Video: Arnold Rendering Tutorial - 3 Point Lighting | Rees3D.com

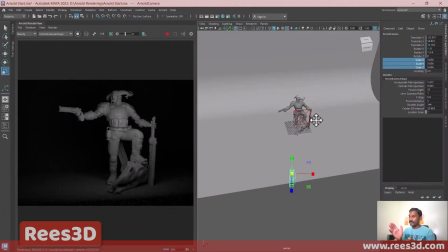[8:17]
So I'm going to make the key light coming from the left side of the camera.
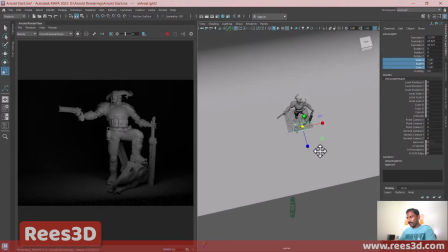[8:22]
So I'll select this guy and move it to the left.
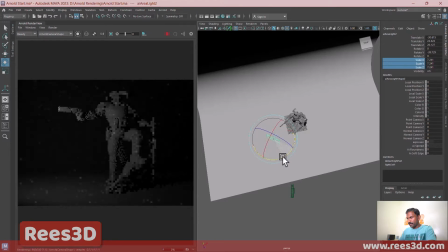[8:29]
And it needs to point towards the character there. I can actually bring this a bit backwards.
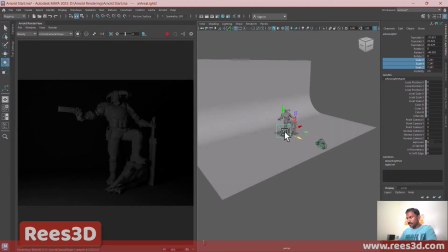[8:41]
That's it. I'm going to make it bigger just to make it more brighter as well.
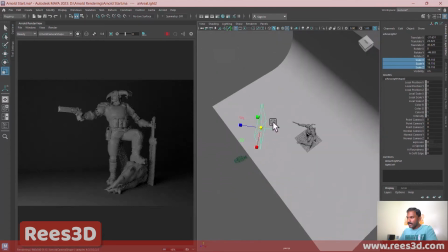[8:48]
Now keep in mind, the place where this light is, this area will have a darker difference between brightness and darkness,
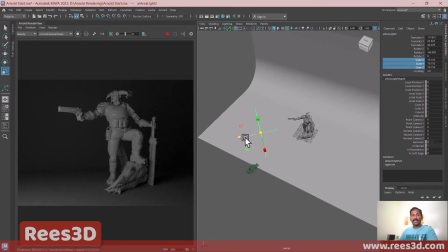[8:56]
because behind the light there's not going to be any light, so it's just giving light in just one direction. Okay, similar like our area light that we have in our Maya as well. So keep in mind, when you place the camera, you should not show this area.
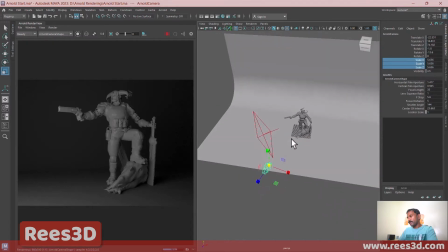[9:11]
Okay, otherwise that area will have greater difference between the brightness and darkness.
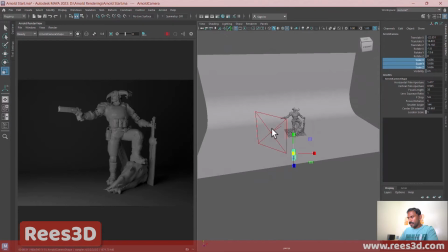[9:17]
It won't look nice. All right, so now I can also just bring this light a little bit up
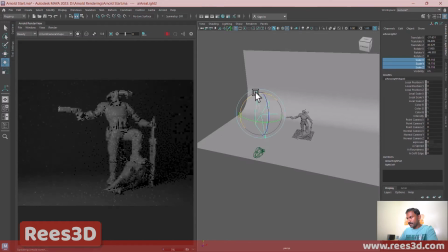[9:25]
and make the light come from slightly higher area.
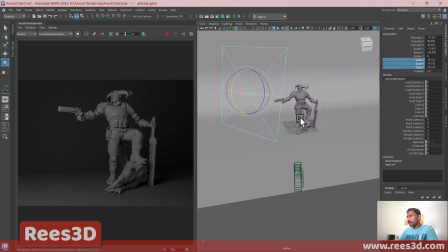[9:32]
All right, so that's our key light, and I want to make it a bit more intense, a bit more bright,
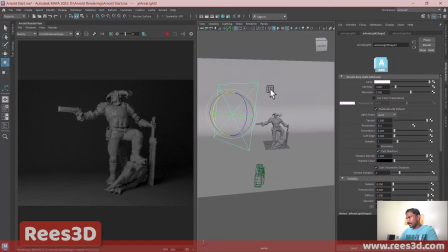[9:38]
so I can actually go to my attribute editor of the light, and I can increase either the intensity or the exposure. So exposure gives a bit more softer light. This is in my opinion. So I'll make the intensity to be 2.
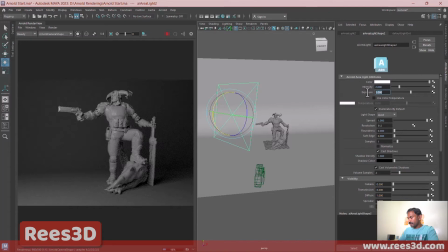[9:54]
Okay, and I can also make the exposure to be 2.
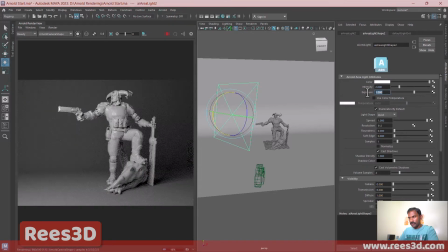[10:02]
That's too much. Maybe just 1 should be enough. All right. But just for your information, I'm using an Arnold standard shader as the texture for this character.
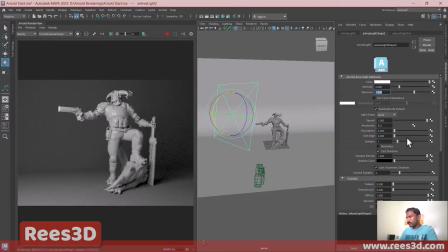[10:19]
So it looks more like a wax model. All right, so I think that's fine. If needed, we can increase the exposure a bit more later. And I'm also going to give you a slight
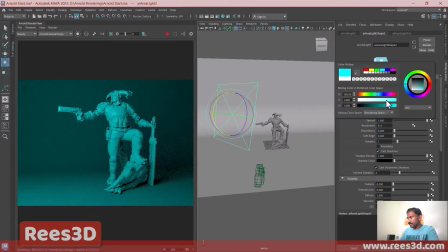[10:33]
color here, like a bluish color, but not that much, just a little bit.
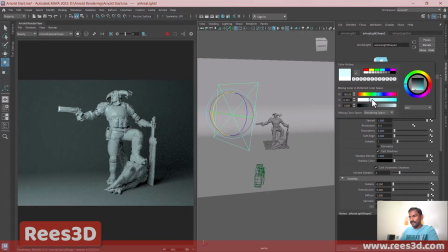[10:44]
Instead of just plain white, that's all. Okay, that looks good. Now I want to create one more light that's going to be our fill light. Basically, fill light we create for the purpose of just avoiding the shadows that are created by our key light,
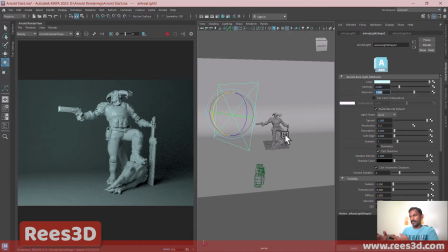[10:58]
but still making them look a bit more darker compared to the side of the key light. So we have the character having the left side as the key light. So the left side of the character, or the right side of the character for the character, and for us the left side is brighter compared to the right side,
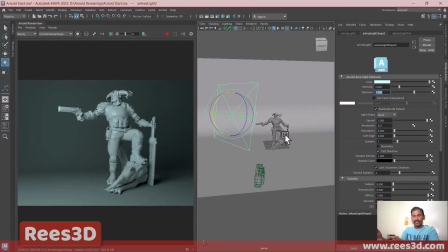[11:16]
but we also want the right side to have a bit more light just to illuminate the darker areas, right? So for that, I'm going to create one more light here. So let's go to Arnold Lights, Area Light. I'll make this bigger.
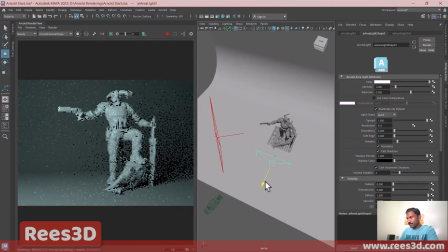[11:34]
All right, so let's bring this over here. Bring this over here.
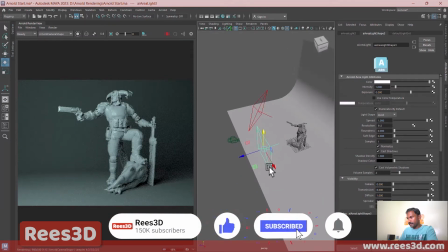[11:45]
Again, I want to make this go a little bit up. Slightly turn, not too much.
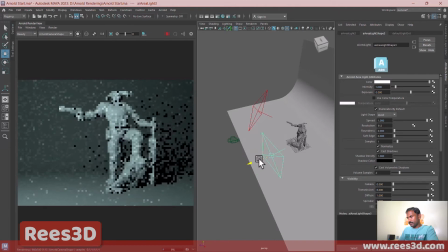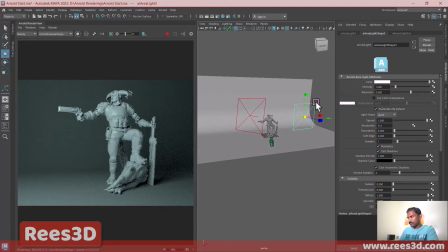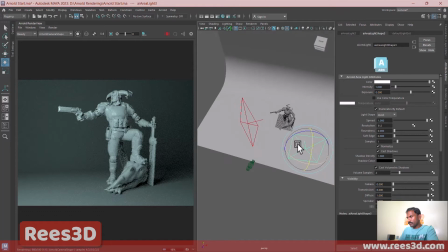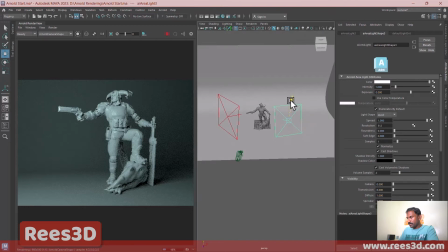[12:08]
All right. Now what I can do is I can actually give a different color just to have a bit of
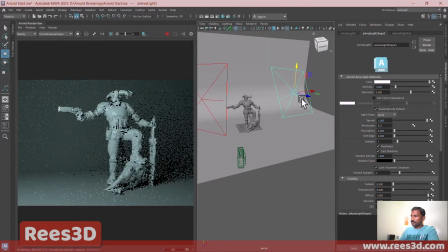[12:16]
contrast and to give you a little idea of what this key light or fill light is actually doing.
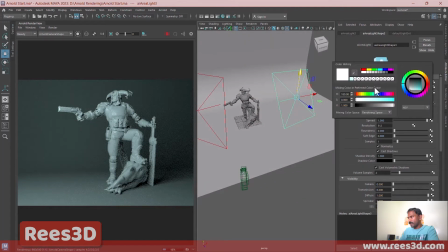[12:22]
So I'll make this a bit yellowish.